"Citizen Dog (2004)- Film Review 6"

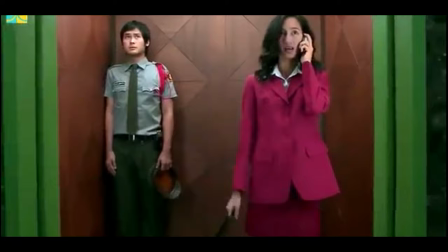(0:00)
Citizen Dog is Thai romance film directed by Visit Sesenantian in 2004, which is based on a novel by Koin Nudge.
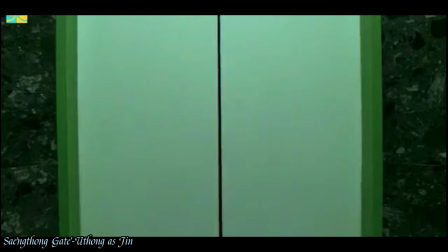(0:06)
This film casted Mahasamud Bunyarud as Port and Sang Tong Gate Utong as Jin.
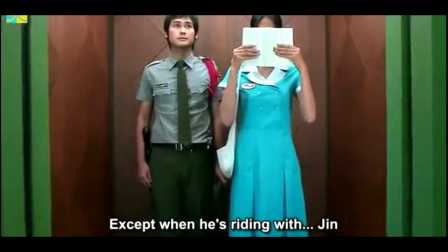(0:12)
The story is about Port, who works as a security guard after losing his finger at a southern peking factory,
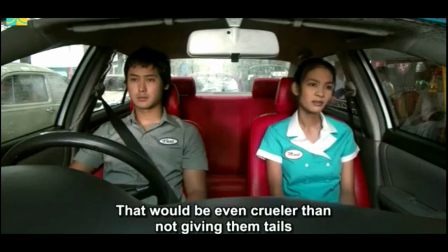(0:18)
meets with Jin, a man who always brings a white book along. Port is falling in love with Jin but Jin rejects him and leaves Bangkok.
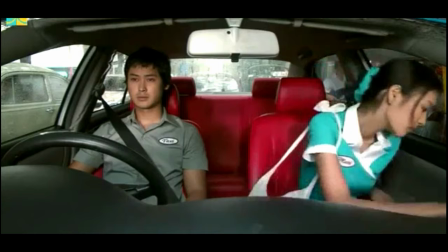(0:26)
She thinks that if they're married, their child may blame them for not giving him or her a tale.
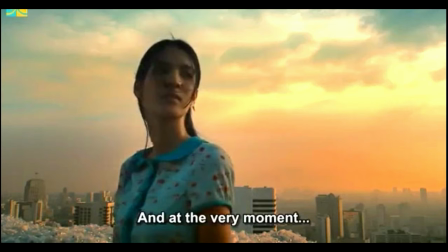(0:31)
At the end of this film, Jean finally found that the dream or happiness that she chased for is the same with the feeling when she stayed with Port.
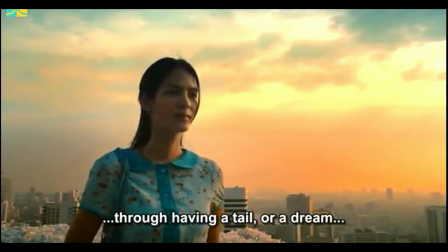(0:39)
The feeling is the same since she first met with Port, but she never stopped to think about it.
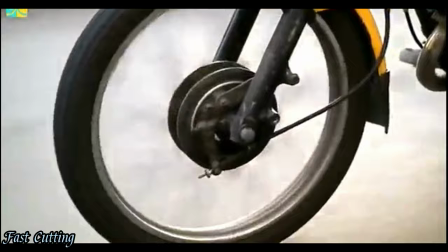(0:45)
Impressionist theory. The first one is fast cutting.
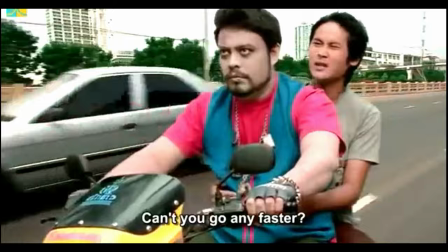(0:48)
Fast cutting is years when Port wanted to find Jean immediately after he saw her appeared on the TV news.
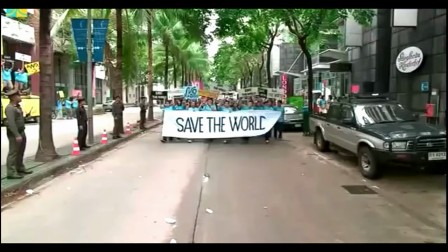(0:55)
This can arouse the anticipation of the situation and enhance the urgent of him.
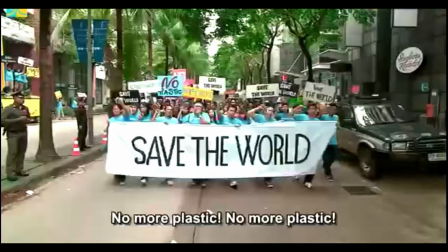(1:00)
He is anxious and wants to meet Jin in the shortest time.
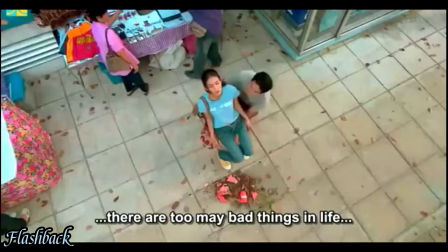(1:06)
Flashback.
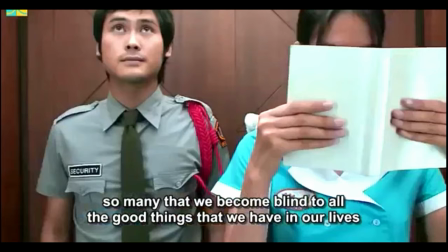(1:06)
The flashback first shows that many bad things and sad things are happened along the time, which causes them blind with the good things happen.
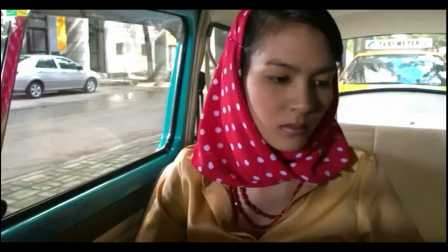(1:15)
The flashback next shows the good memories between Pot and Jin. This shows the different emotions that changed from sad to happy.
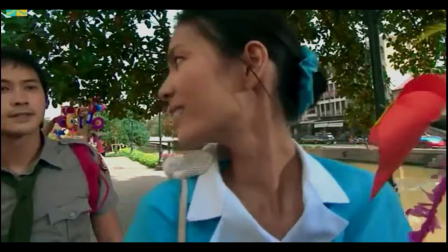(1:24)
Jin realized that the pictures of the accompany of Pot and feel grateful to him.
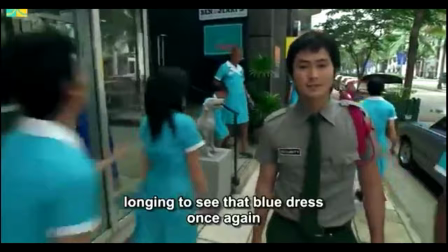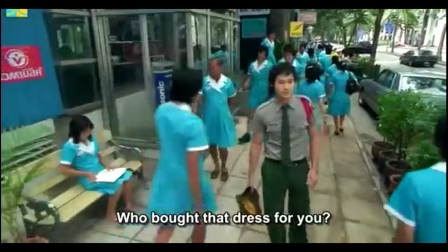(1:36)
Surrealism. Pot is interested with the blue skirt because he likes Jin wear the blue skirt, although Jin only wear the blue skirt everyday.
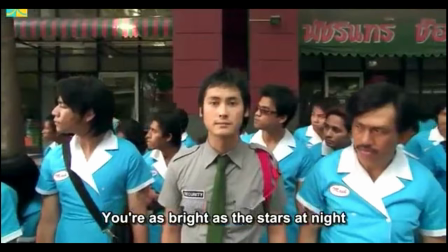(1:45)
In this scene, everyone in his dream wear the blue skirt. This is not the real world but only his imagination and dream.
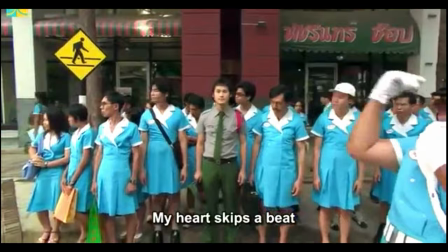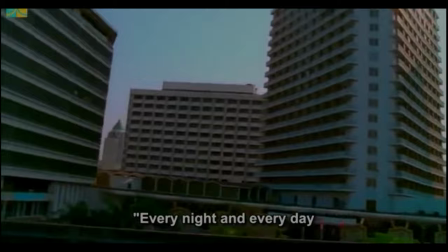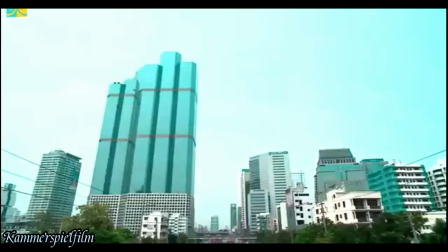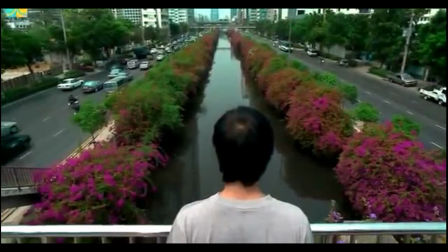(2:08)
Kiana's power film, Pod missed Jin very much after she lived.
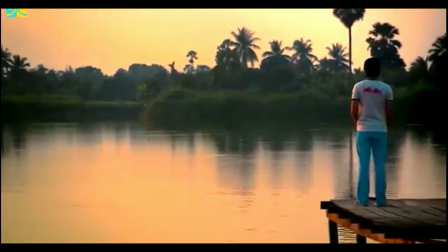(2:13)
Rather than showing the extreme sadness expression of Pod, the film shows the life of him after Jin lived.
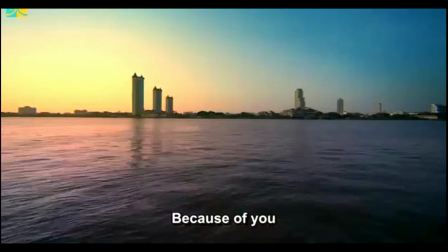(2:21)
No crying and sadness, only the scenes of lonely, lost, missing are shown in his life without Jin.
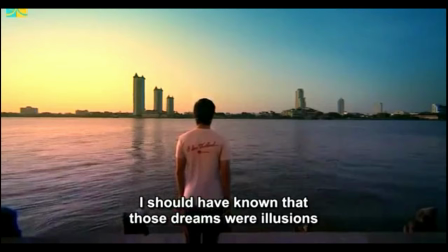(2:28)
Through the soft movement of the storyline and the evocative acting of the port,
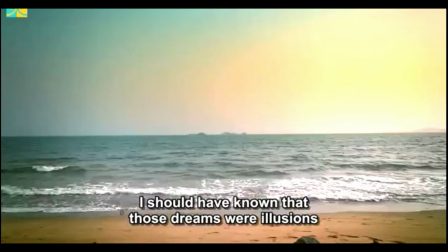(2:35)
the face of missing Jean are enhanced.
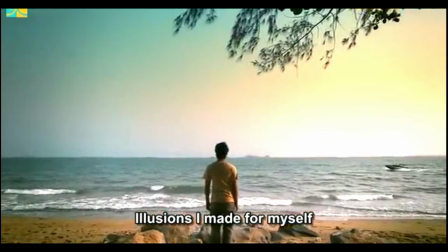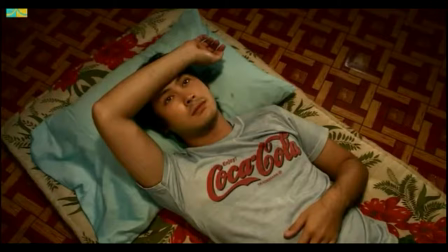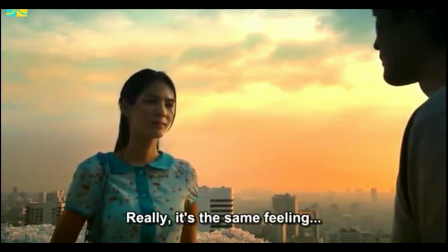(2:51)
In conclusion, Citizen Dog shows a series of interrelated stories. The meaning of this film is people finally found something when they stopped looking for it.
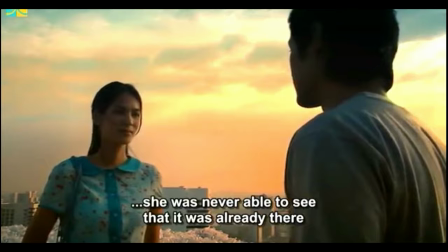(3:00)
On the other hand, they are something we had already gained without our notice because we never stopped to look at it.
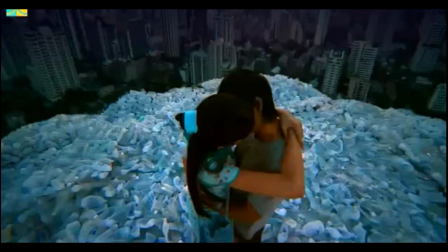(3:06)
The European film influenced in this film which the impressionist theory is used to illustrate the emotions,
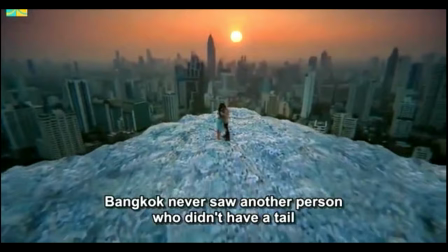(3:11)
surrealism shows the unconscious non-smile and Kemmer's Well film shows the psychological
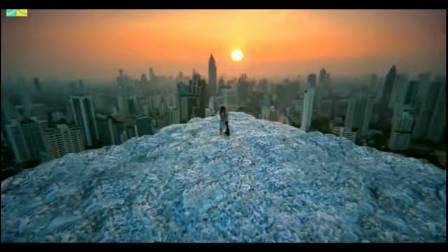(3:16)
states of subject by using slow movement it will creative acting to tell the details. This is the end of this video thank you